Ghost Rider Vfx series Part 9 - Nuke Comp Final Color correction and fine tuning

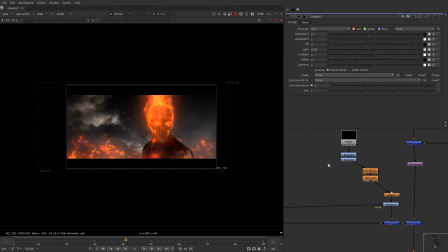991s
We'll try to get the intensity down at
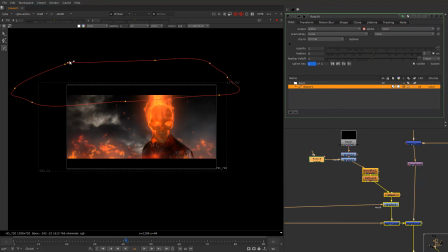996s
this region, slightly upper, so they should look that they have vanished. Okay, sorry.
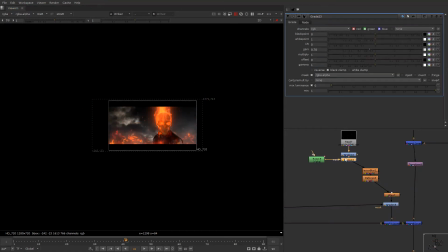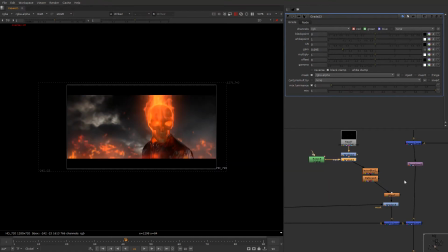1009s
So they have less intensity backside, and the most noticeable thing would be the Ghost Rider in the front, and we're gonna render a final output. Let us just go here and
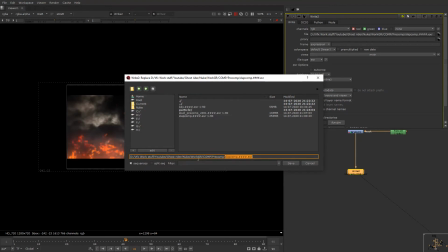comp final output.
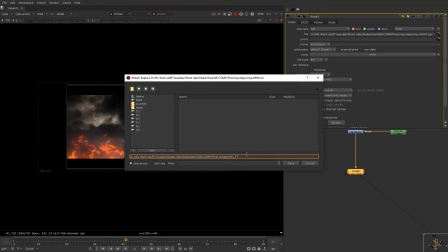1041s
gr underscore final output version 001 dot.
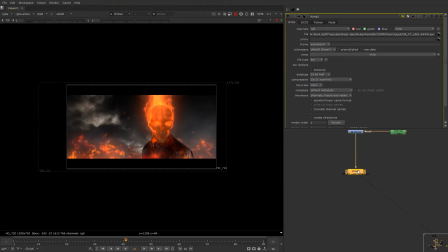1050s
Let me render.
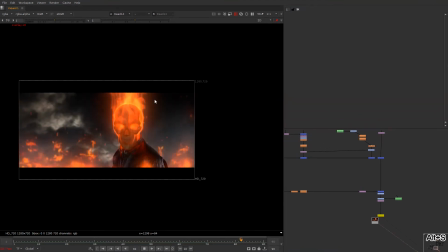1054s
So this is what we have right now. So you can see that the smoke is too much at the beginning, and then it suddenly fades off, and this slightly fire is not looking so much good. So what we are supposed to do, we will fix those things,
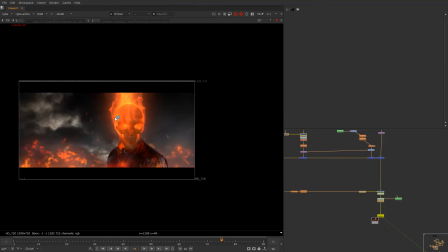1073s
and we definitely need to add defocus to our BG as well, and we need some smoke emitting out of our this character, and later on we will work on heat haze as well. So we'll add heat haze, and before that like you can see that there is a movement in the sky,
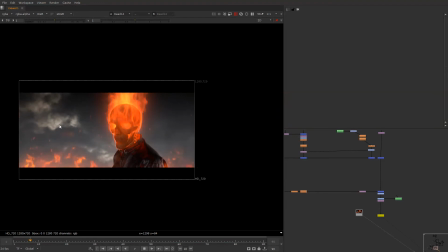1092s
and slight bit of like a twinkling, or like what we say, that the light goes down and off, is adding some kind of realism to it. So let us just do it.
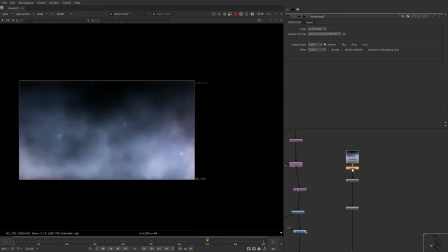1109s
First we'll go in smoke, and this is too much of smoke at the beginning.
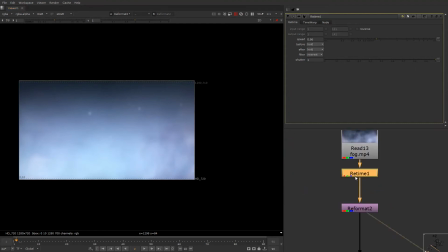1117s
We'll just time offset it
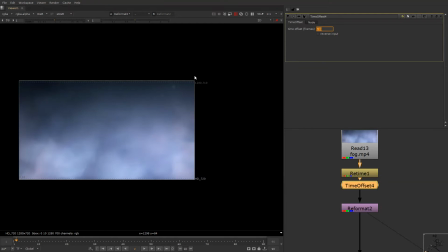1124s
by 30 frame, and we'll look at the last frame.
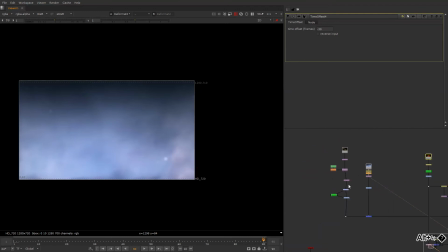1128s
Yeah, this remains same till the last frame, and we can add the focus to both of them.
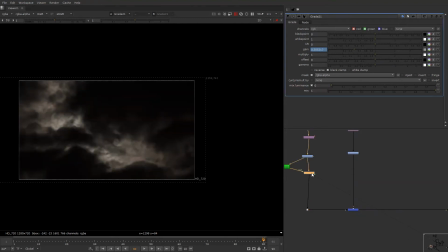1136s
I'll just add to sky, take a defocus, and even you can add more.
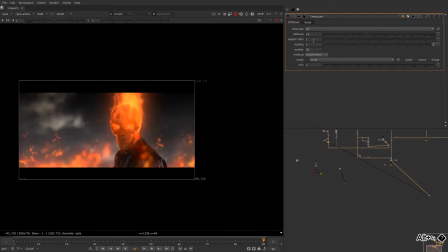1147s
So the comp has much more of defocus. Definitely we can just slightly go less on smoke, and the fire over here is creating a lot of trouble for us.
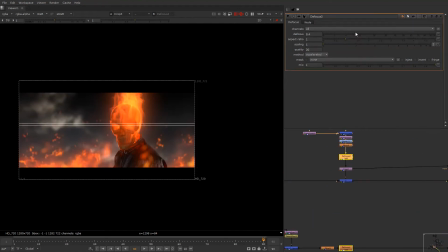1166s
So what we can do is just add defocus, or no, defocus won't help.
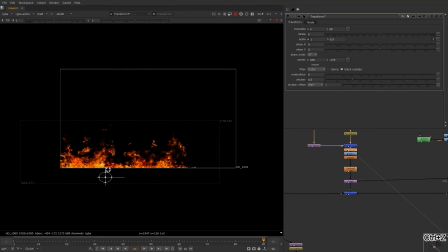1175s
So what we can do is take it down,
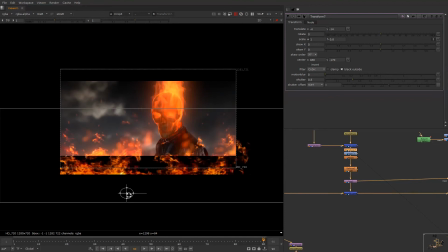like this, and
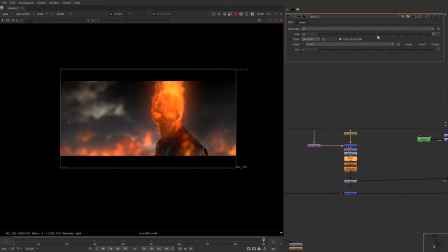can just add some bit of flow.
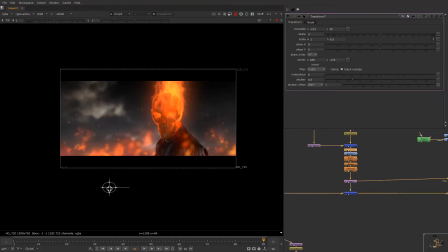So flames are up, and I can just reduce the height like this.